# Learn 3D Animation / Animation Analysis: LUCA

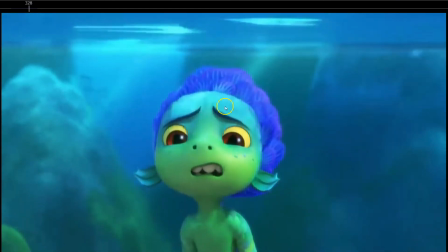992s
Look at the shoulders, how they raise, like the eyebrows raise, like, okay, I can do it, and the shoulders raise as well.
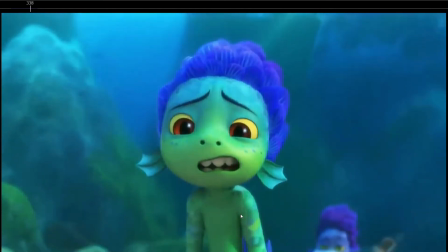1001s
So it's like, okay, I can do it, like I'm defeated.
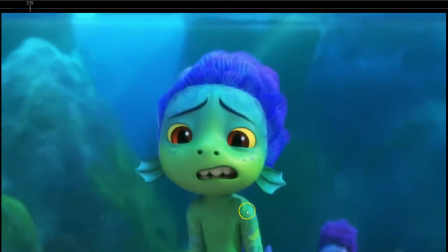1006s
See how the shoulders create also that visual arc forward.
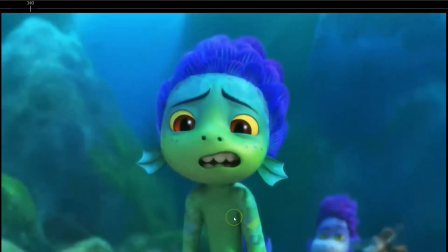1011s
So the shoulders are back and then forward and down in a more curved.
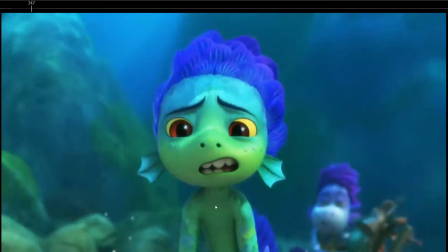1018s
They curved the torso, so he gets into more defeated pose. When the torso is rotated down, the shoulders forward, so it's more a defeated pose.
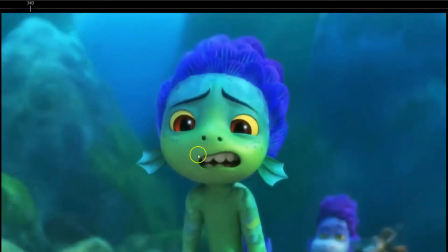1028s
It's like, okay, I'm giving up. So see how the whole body is again involved in the motions of the character.
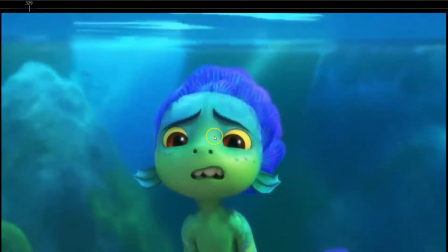1034s
It's not just the face, it's the whole body involved.
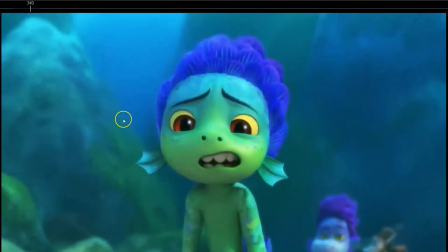1042s
So let's watch it one time more.
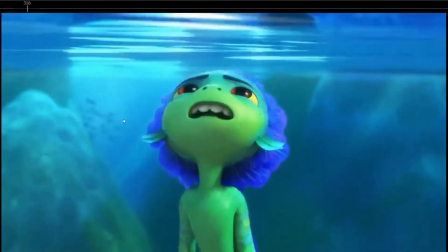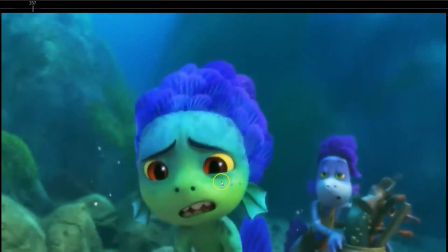1049s
Really like here, notice how again LUCA, he scares him, but notice the anticipation. So anticipation is squash, so the face squashes a bit just before stretching for when he's scared. So notice how many times,
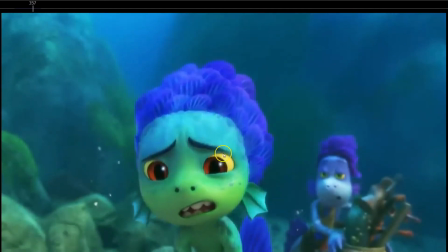1068s
mostly always, you will want to have a small anticipation on the face, on to the opposite side,
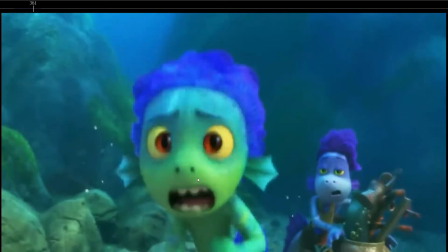1076s
just before changing a facial expression.
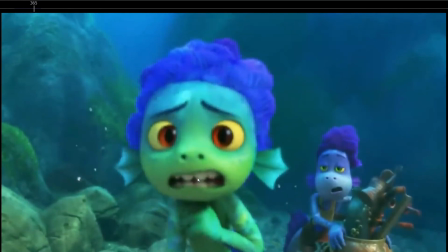1081s
Oh, so squash and stretch, so it adds contrast to the animation.
That was hard to watch.
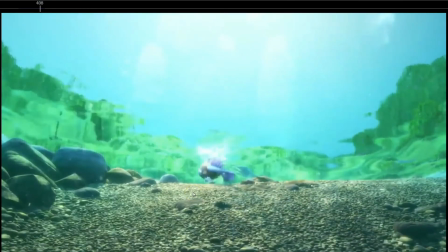1086s You coming?
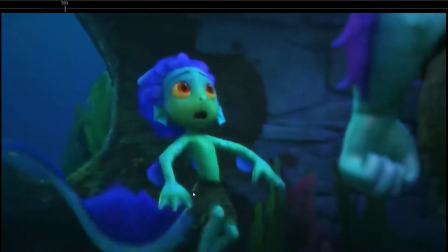1092s We do not go anywhere near the surface.
Really like this as well.
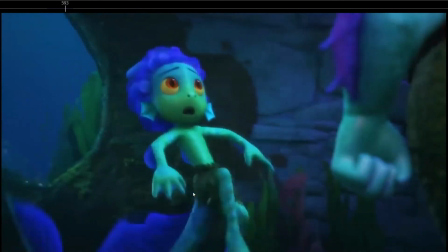1097s
Notice how really well animated the inertia of the legs and the tail.
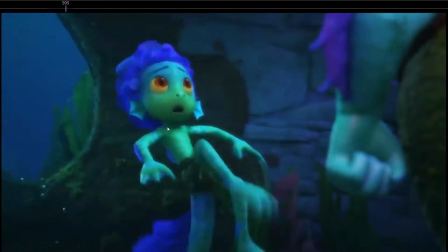1102s
So the body, the torso stops, but the torso slows down.
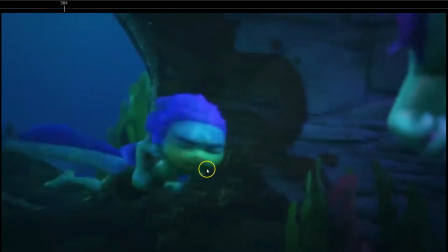1108s
Boom, nice anticipation again. Look, he's looking, then oh, he realizes, so squash on the face, really nice squash on the face. The mouth goes, the mouth squashes up, the eyebrows squashes down, and then boom, stretch on the face.
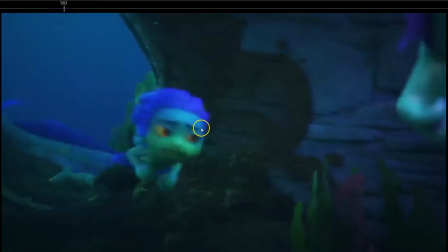1124s
Mouth opening, eyebrows lifting, eyes opening. So you have again anticipation on the face before the stretch.
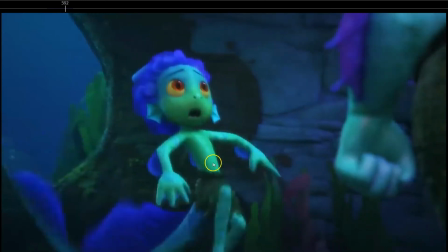1133s
Really nice. And see how the whole body flips forward as he's just trying to stop the movement.
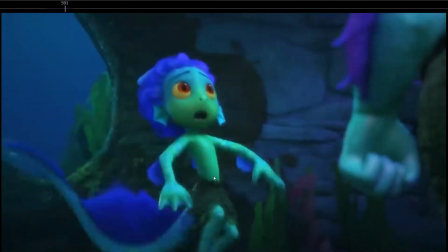1140s
Oh, but you feel the inertia. It's not like the body completely stopping there and just like stopping here.
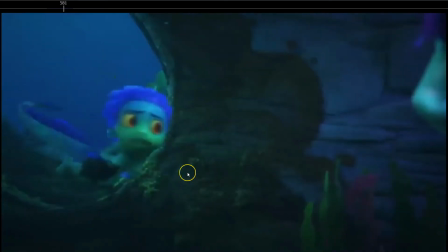1148s
You feel the inertia because he's got some speed. So really nice.
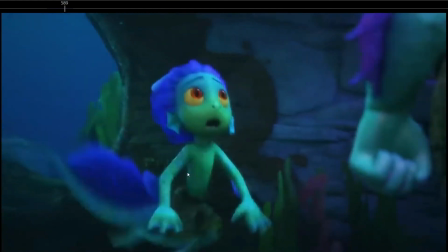1154s
So always try to, when you make your animations, try to create a realistic settle on all the parts of the body. Analyze every part of the body so it doesn't feel like it hasn't settled its inertia properly.
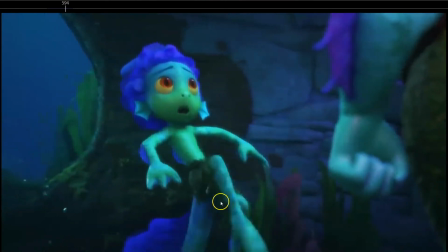1172s
So really nice. Ooh, and really nice overlap as well. Look, one feet before the other and the tail, so everything is overlapped.
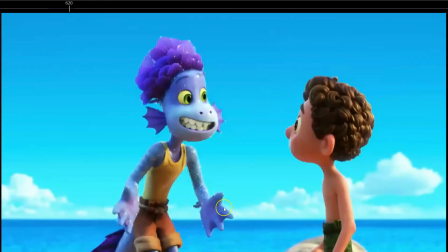1181s
Really nice.
Everything good is above the surface.
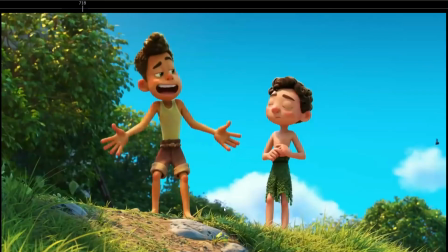1186s Walking.
Really nice. I love this one.
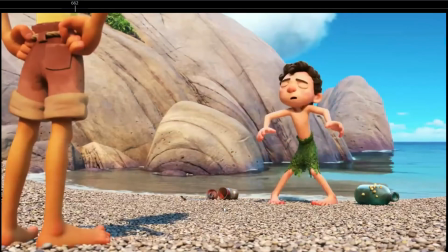1190s
So ooh, he's trying to move as if he was underwater. So he's just like trying to swim.
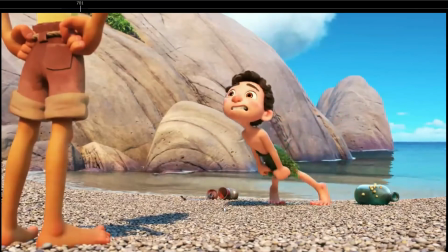1197s
Oh, really nice. I really like how they pushed here the balance of the character, because obviously here he would have fell down much earlier, but because this is animation, many times you will have the opportunity to break the rules of animation.
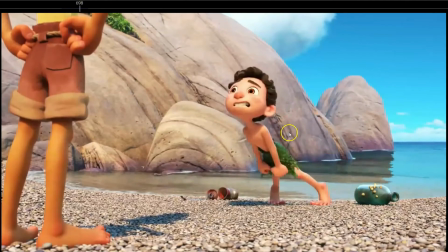1213s
So in this case, see how they hold the unbalanced pose for a bit longer, like to sell that he's trying to swim.
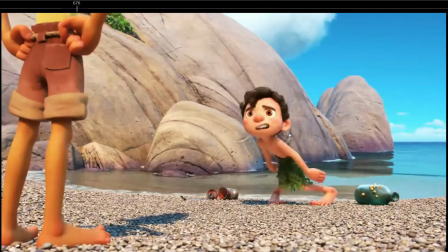1221s
And really nice, because it's not just him doing this and then falling down, but notice how really nice, like deep down, as I told earlier, right? He's going to go up, so he dips down as if he was underwater. He dips down to go up.